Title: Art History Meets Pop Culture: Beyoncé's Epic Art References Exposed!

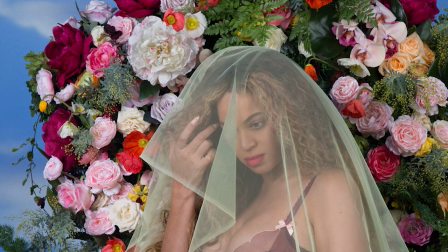Through the choice of composition and symbolism, the photograph celebrates Beyonce as an influential figure, bridging the realms of art,
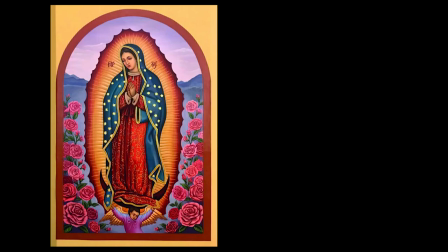music and activism. it prompts viewers to consider the enduring legacies of figures like Our Lady of Guadalupe and Frido Carlo,
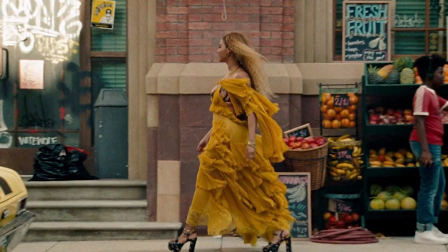while highlighting Beyonce's own contribution to the cultural landscape.
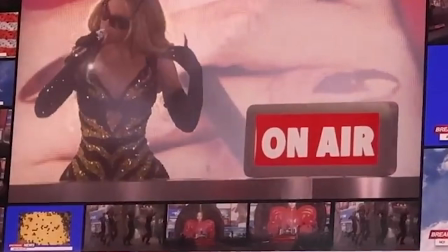Beyond the aesthetic value, Beyonce uses art as a tool to address social issues and advocate for change.
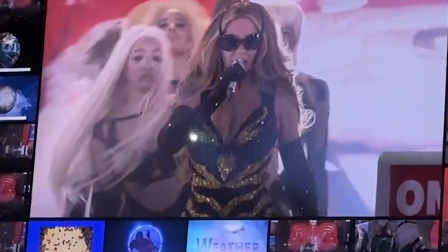Her songs often incorporate powerful visual imagery and tackles topics such as racial inequality, feminism and cultural empowerment.
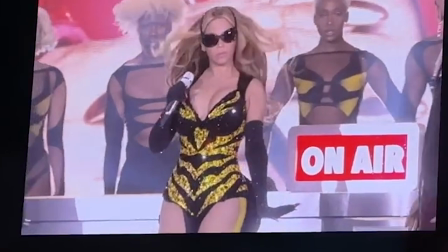By doing so, she not only entertains but also sparks conversations and inspires positive societal transformation.
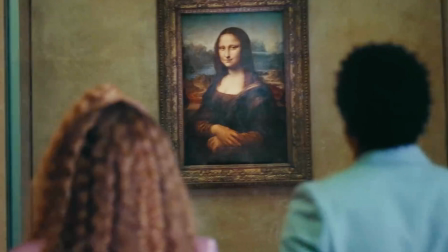Beyoncé's music video for Ape Shit is a visual masterpiece that incorporates numerous art references,
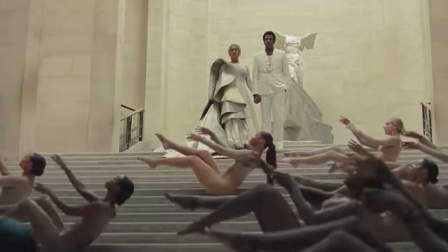showcasing her appreciation for art history and her ability to use it as a means of storytelling.
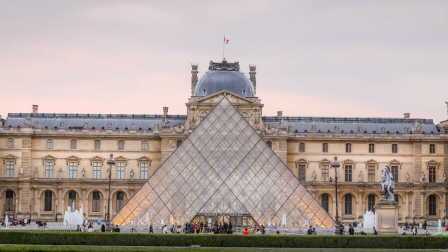So let's explore the art references and their significance within the video.
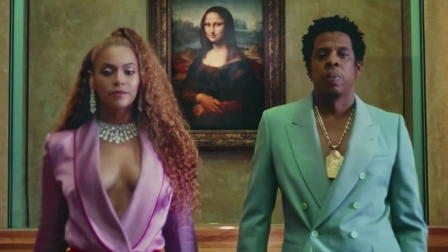One of the most prominent art references in the video is the recreation of iconic paintings from the Louvre Museum, where Beyoncé and Jay-Z are seen posing in front of the masterpieces, such as the Mona Lisa by Leonardo da Vinci and the coronation of Napoleon by Jacques-Louis David.
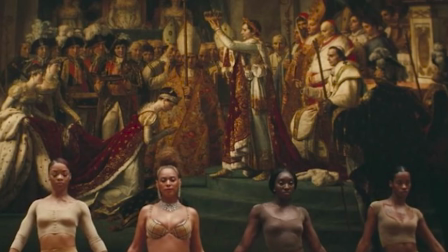The deliberate choice signifies their cultural and artistic dominance, positioning themselves as the contemporary equivalents of these revered historical figures.
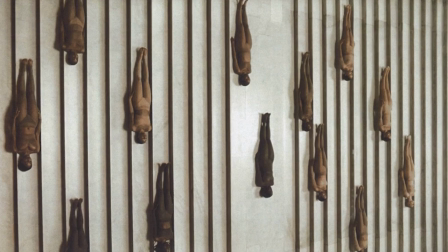Beyond the Louvre references, the video also pays homage to other notable artworks. The use of tableau vivance, a live representation of famous paintings, recreates powerful visuals from art history, such as David's The Intervention of the Sabine Woman.
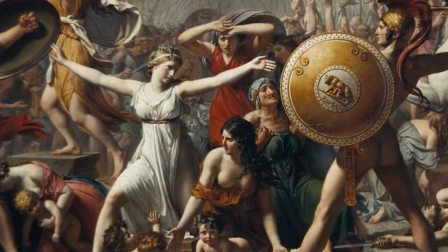By incorporating these references, Beyoncé transforms herself and her narrative into a work of art,
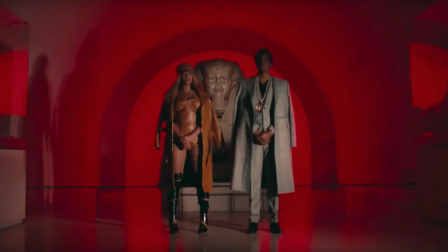elevating the music video to a profound and thought-provoking experience.
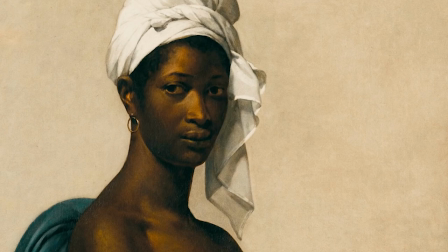Among the references in the video, one that stands out is the inclusion of Marie-Guillemin Benoit, Portrait of a Negresse.
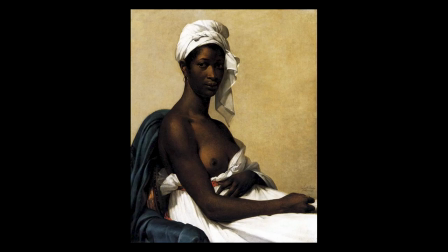Beyoncé, surrounded by classical sculptures, recreates the pose and composition of the painting, paying homage to the historic artwork. By referencing Benoît's portrait, Beyoncé celebrates the beauty,
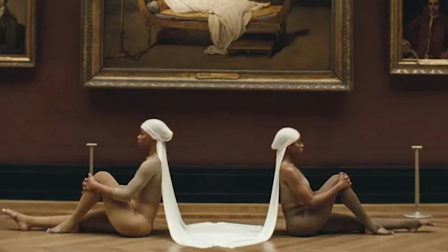strength and resilience of black women throughout history, reclaiming and recontextualising their representation within the art world.
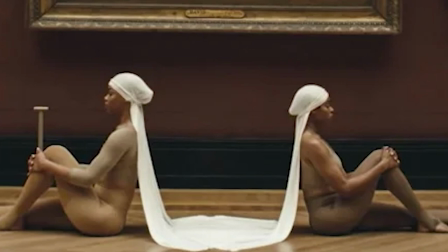By juxtaposing the imagery of classical sculptures and a black woman in the same frame,
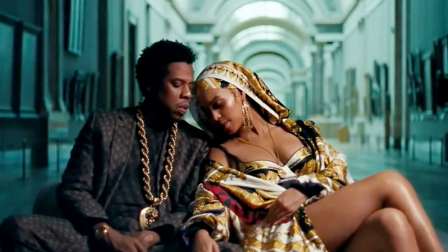Beyoncé challenges traditional Western beauty standards and confronts historical erasure of black bodies from the canon of art history.
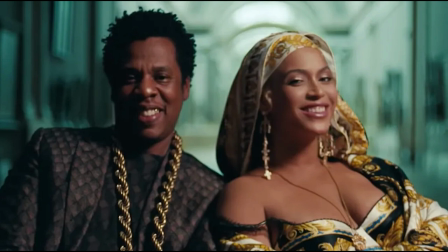It serves as a powerful statement asserting the presence and significance of black individuals within the realm of art.
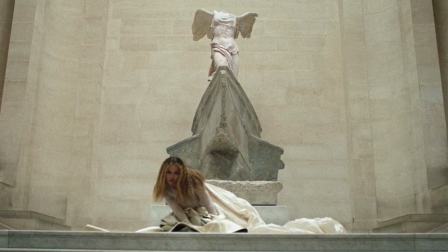The art references in the video allow Beyoncé to convey powerful messages and challenge traditional narratives.
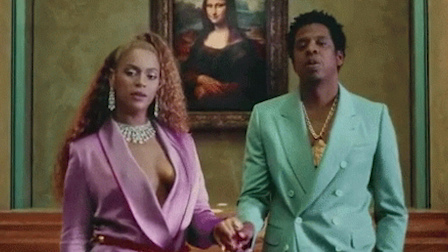By reimagining these historical artworks within a contemporary context,
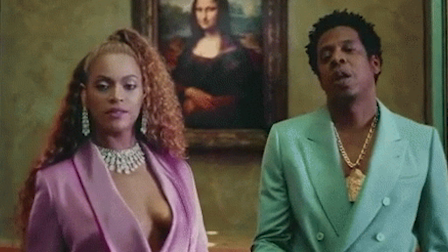she encourages viewers to question notions of power, representation and the intersection of art and identity.
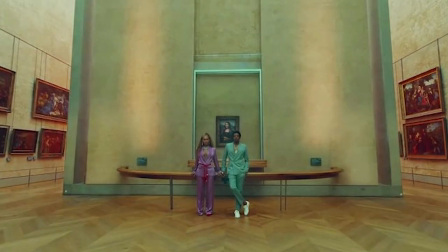By incorporating these art-historical references, Beyonce elevates her music videos to a realm of artistic expression that extends beyond the confines of popular culture.
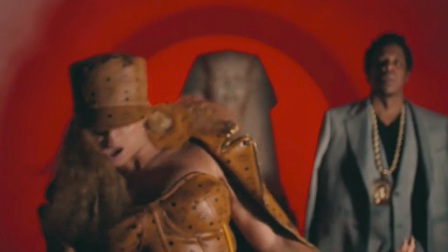She invites viewers to engage with the rich visual tapestry of art history by
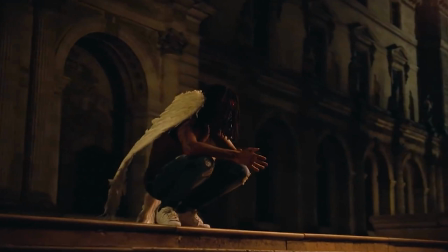simultaneously challenging conventions and offering a new perspective on contemporary issues.
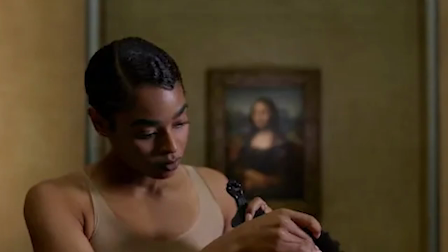As we wrap up this exploration of Beyonce's art-inspired visuals,
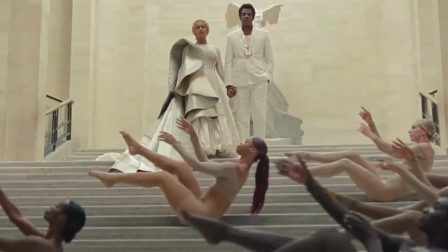it's evident that her use of iconic imagery from art history is more than mere aesthetic decoration.
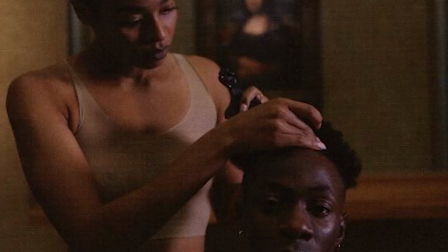It's a testament to her artistic vision and her desire to bridge the gap between past and present, traditional and innovation.
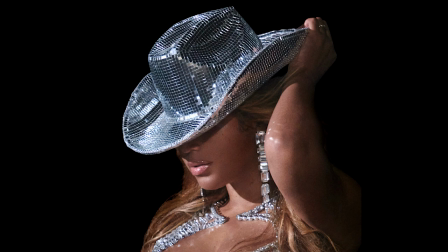Beyonce's ability to integrate these references with her own narrative and purposes showcase her
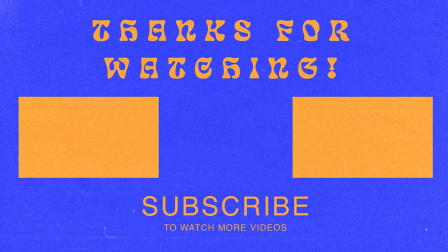profound understanding of the power of art to transcend time and communicate powerful messages. Thank you so much for listening. Remember, art has the capacity to inspire, challenge and reshape our perspectives.
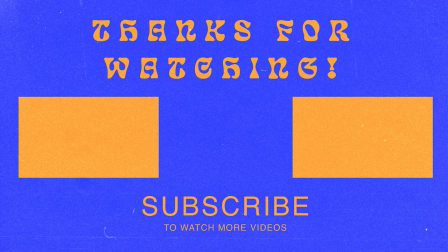Stay tuned for more captivating discussions on the intersection of creativity and culture and don't forget to subscribe and hit the bell icon for more videos like this. See you on the next one. Bye!